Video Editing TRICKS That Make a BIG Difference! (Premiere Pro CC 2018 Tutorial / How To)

going on, guys? My name's Jack. Welcome back to another video here on my channel.
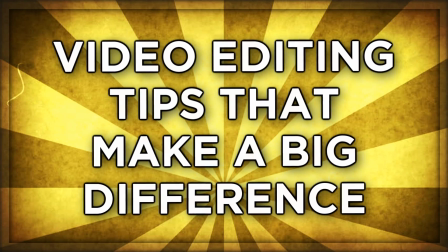3s
In today's video, we're gonna be talking about video editing tips that make a big difference to your edits. Basically, just running through a few different points that if you pretty much just put a little bit of time into these points, they're gonna make a massive difference to your edit. I can't even lie. Very simple stuff as well. Without further ado, let's jump into the video.
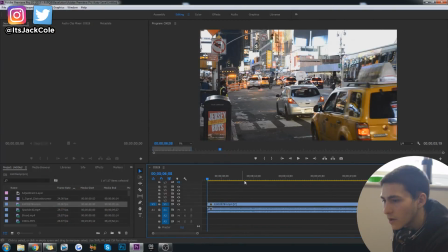22s
Okay, so first off, starting with an extremely basic one,
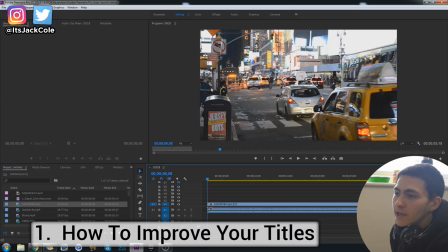25s
I'm just gonna show you how a normal title could turn into a more kind of a outlined, a more amplified title.
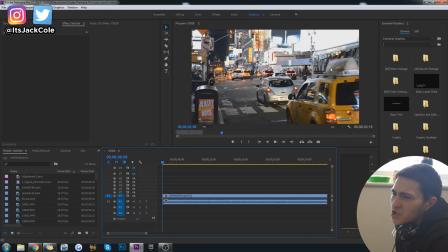33s
Basically, just how you would go about just kind of making your text actually stand out a little bit more. So for example, if we were to just put a title here, right? So I'm just gonna go ahead and type Jack, you know what I mean? That's my name, screw it.
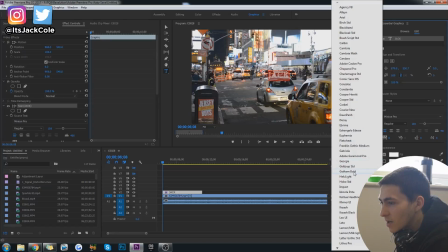46s
I can't think of what else to write. I'm just gonna write my name, put it in Gotham bold.
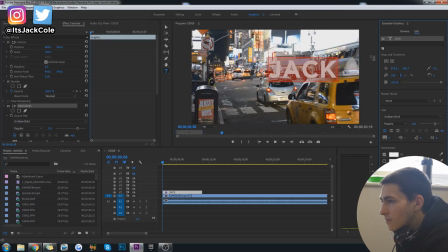50s
I like Gotham bold, that's a nice font. Then just go ahead and pop that in the middle. You see, obviously, the background is in great quality and the text is in great quality as well,
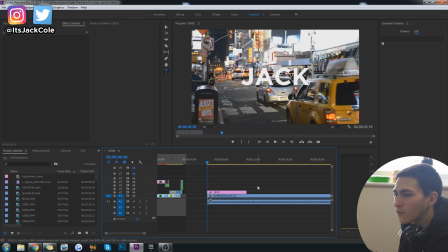61s
resulting in kind of like a weird effect here, or not effect here, just a weird scenario here where even though everything's in focus, you can't even really focus on the text, or you can, but you're also seeing the background. It's kind of just a bit of a mess.
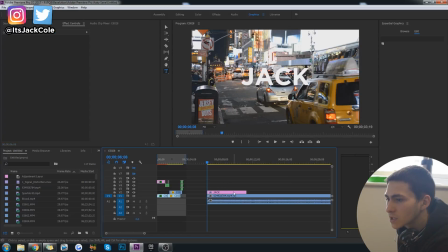75s
You want the text to pop out a little bit more, but obviously you don't want to fuck with the background too much as well. Here's a couple basic things you can do. Number one, before actually even using any effects, you could actually just go over here to the opacity, obviously take off the
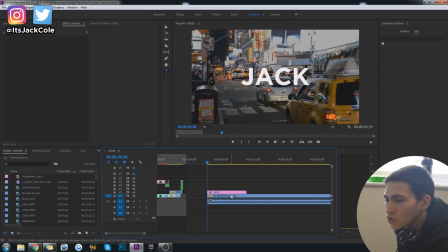94s
keyframes and just go ahead and put that down a little bit, right? So instantly, even if we've just dropped the opacity a little bit from 100 down to about 70, right? It still does look like it's still in full opacity. You can still see everything.
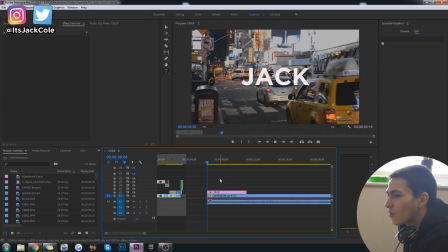108s
However, already that text is starting to pop out a little bit more than it was before when it was even way up there. You see? Boom, instantly.
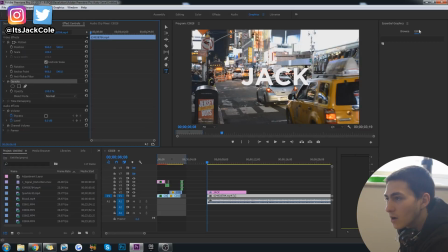117s
Now, alternatively, you could also put the opacity back up and just go ahead and go down to your effects, right? And just go ahead and type in Gaussian blur. Gaussian blur, I don't know how to pronounce that, by the way. It's Gaussian or Gaussian or pff, who knows? Gaussian, I'm just gonna call it Gaussian. So I got the Gaussian blur.
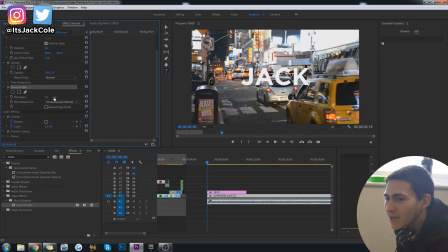136s
You can pop that on there and then basically just, obviously standard, you know what I mean? Just tone that up a little bit, but Gaussian blur can be a little bit much.
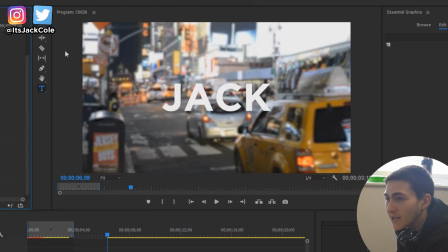149s
So just if you, even if you pop that on 20, and I believe if you press repeat edges, yeah, that just gets rid of this kind of shit there. You know what I mean? You see the kind of shadow starts building, the drop shadow around the outline, outside, you put the repeat edge pixels, and then it just gets a little bit blurrier.
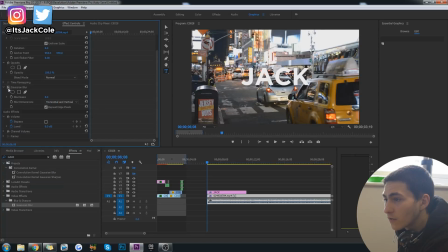165s
And you could even just go on to like a 5, right? Because then the 5 with that off, or you know, even like a 10 or something like that, like a slight blur. So you can still see some stuff going on in the background, but of course the text is there. Also, again, alternatively, you could get rid of that.
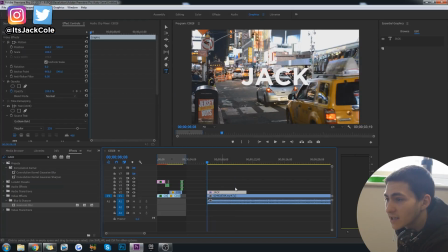181s
And another way to actually mess around with the text to make it stand out more is the blending mode.
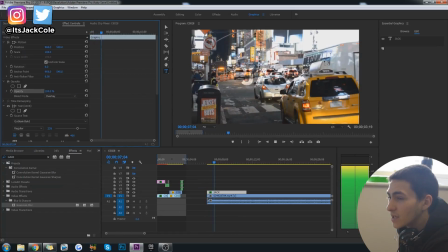186s
You could go to the blending mode and you could put it on overlay. That is would need to be much bigger, you know what I mean, to actually stand out.
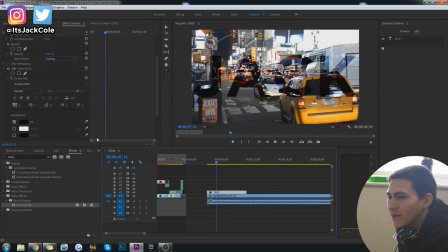193s
So maybe if your text was kind of like that. So really do just mess around with your text until something looks kind of cool. That's just a way of making it stand out a little bit more. But boom, I think that's all right for the text standing out.
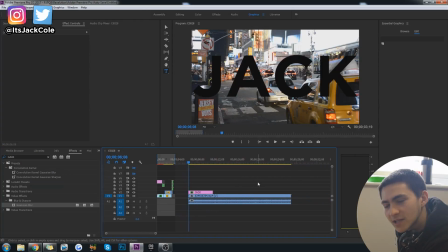208s
Now moving on, a lot of edits, you've seen it recently in my stuff when I'm trying to put references on screen for everything. So, you know what I mean? If I'm talking about something and I don't have any video for it, I'll put a picture.
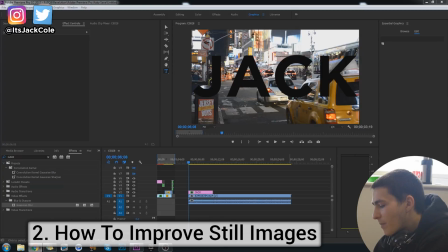221s
So this is actually how you would go about kind of just making a picture
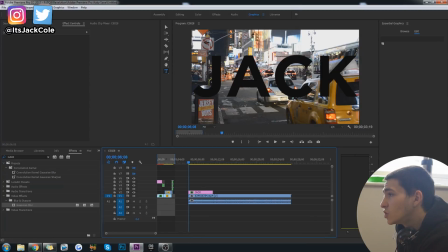226s
not look so terrible if you really do have to throw it into your edit. Let me just actually just get a picture off Google Images quick, right, that is gonna kind of be similar to this footage right here.
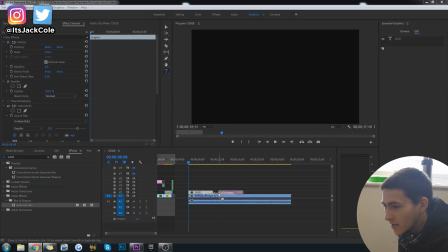239s
Boom, let's go ahead and just drag this in.